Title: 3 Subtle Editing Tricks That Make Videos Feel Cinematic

So in this video, we're going to talk about the 3 editing choices that make your video feel more cinematic and not just look good.
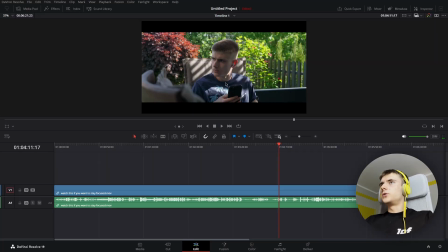6s
So without further ado, let's just dive into it. So the first thing I wanted to show you is actually the depth in the frame.
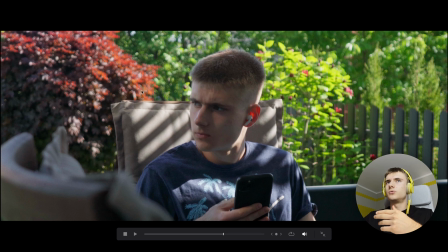15s
When you film your video, you have to pay attention to how you put your objects in the frame. For example, this clip has 3 layers which create depth. The first layer is the foreground, which is the chair here, and you can see that this chair is not in the focus,
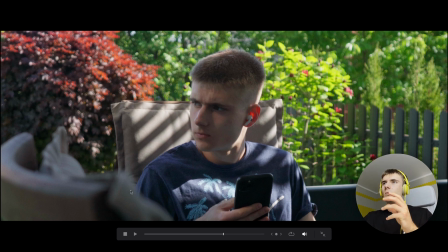31s
which creates some depth because we can see something behind the chair. And this something is me, the object, and the other chair, which is in the middle of the screen. I mean the middle layer, so 3 layers, 1, 2, 3. You have the middle layer, and this is the chair and me.
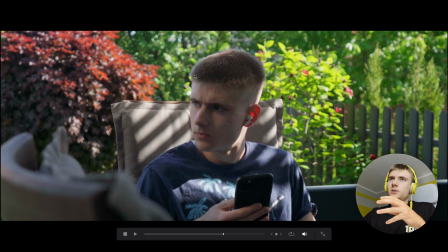50s
And this is the layer where you focus your video on. And this is the main layer, I would say. This is where the viewer pays attention to. And the third layer is the background, which is also not in focus. In this case, this is the trees, the fence, and everything.
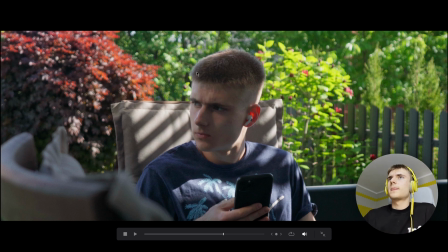67s
You can see it's not in the focus. It's colorful. It's green. We have some light, natural light behind my head, which separates the object from the background.
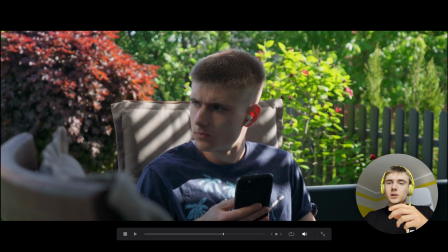78s
And this is very important because if your object looks flat with the background, hey, let me provide you some example.
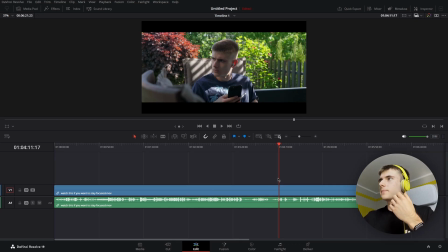87s
I'll maybe search for it. Let's take this as an example.
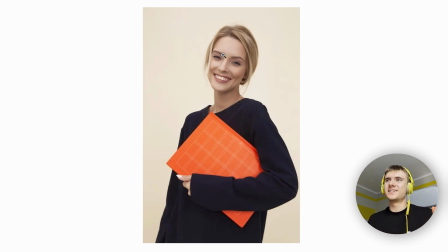91s
All right, I'm not saying that my background right now is just perfect, because this is a different type of video that I'm shooting right now. This is more like a breakdown video. In this case, for example, we have a girl.
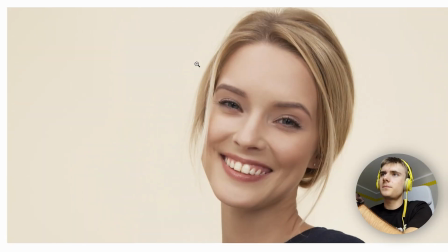104s
Well, her face and her hair looks, the color of the hair,
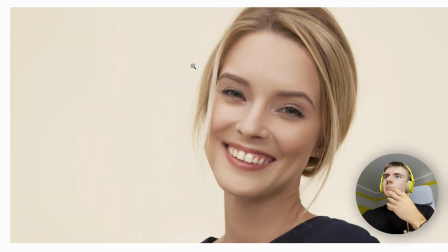109s
even for example here, it's a bit similar to the color of the background, right?
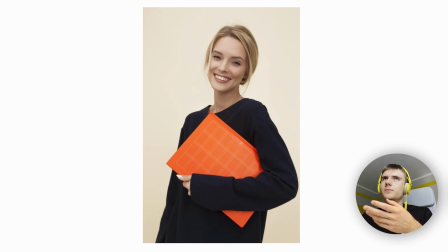114s
And in terms of cinematography, would be good if you could differentiate the object from the background.
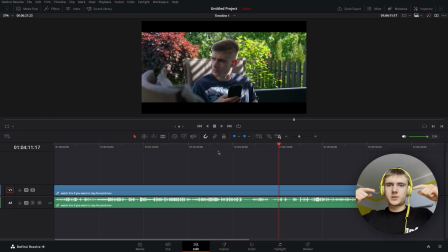122s
So if we're talking about me, for example, ideally you will have the light somewhere coming from the back or from the side in order for me to have here like
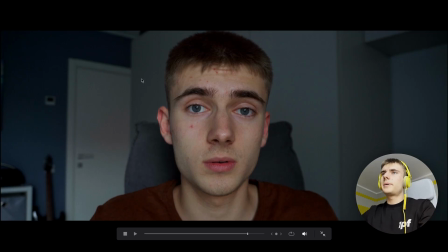133s
a line with the light. Okay, for example here, my background is a little bit darker than the object in the middle. And I used only one light here, which is natural light. There is a lot of space for improvement.
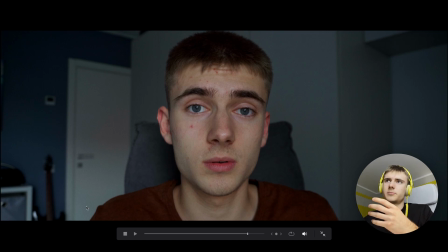148s
I could use, for example, in the background, some different light, for example, here or here, different colors or some warmth. But I decided to not to, and maybe I didn't have the knowledge to do that at that point.
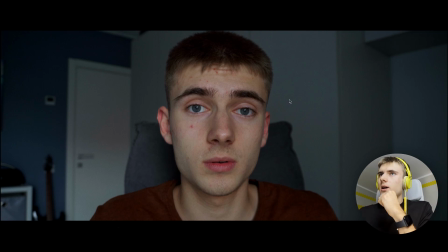163s
At the end of the day, the look is still good. We can differentiate even the ear, for example, from the background. You see the border.
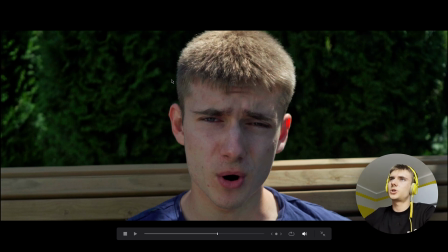171s
Okay, for example, here you have the light from the sun, which is showing the borders of the head, and you can differentiate the background from my head.
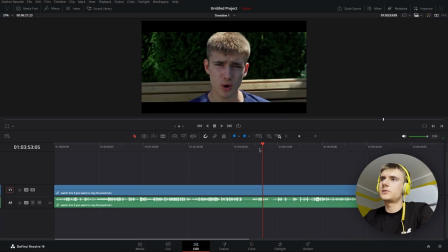180s
So you can use different colors, different backgrounds, make it more interesting and differentiate it.
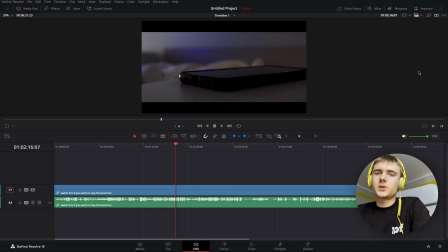186s
So this way you create depth in the frame. So the next thing is movement with purpose. In cinematic editing, camera movement isn't just a choice. Every tilt, every move, every zoom should make sense and should serve the story.
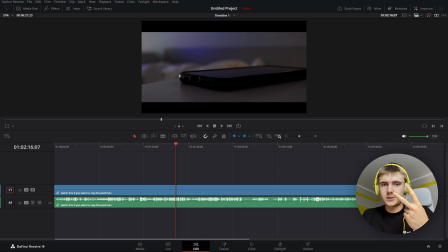203s
So you should always ask yourself these 2 questions. Why is the camera moving right now? And what does it make the viewer feel? There are different kinds of movements. For example, static shots, fast movement, handheld, push-ins, push-outs.
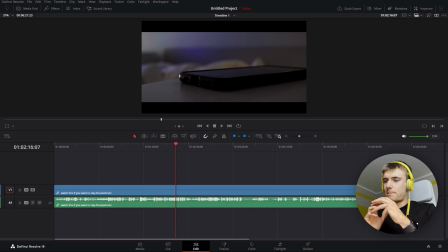220s
Every move you do, it packages your video in a different way. If you, for example, make a lot of movements or do it like a handheld, you create a little bit more dynamic video.
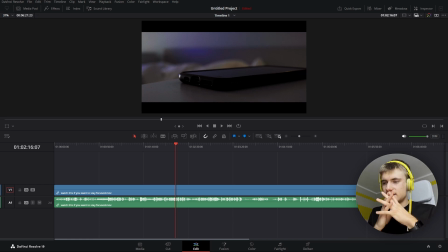233s
For example, if you saw people making sports videos like boxing or running, I don't know, you feel the dynamic movements because likely they're filming handheld or with a gimbal, but still like there is a lot of movement.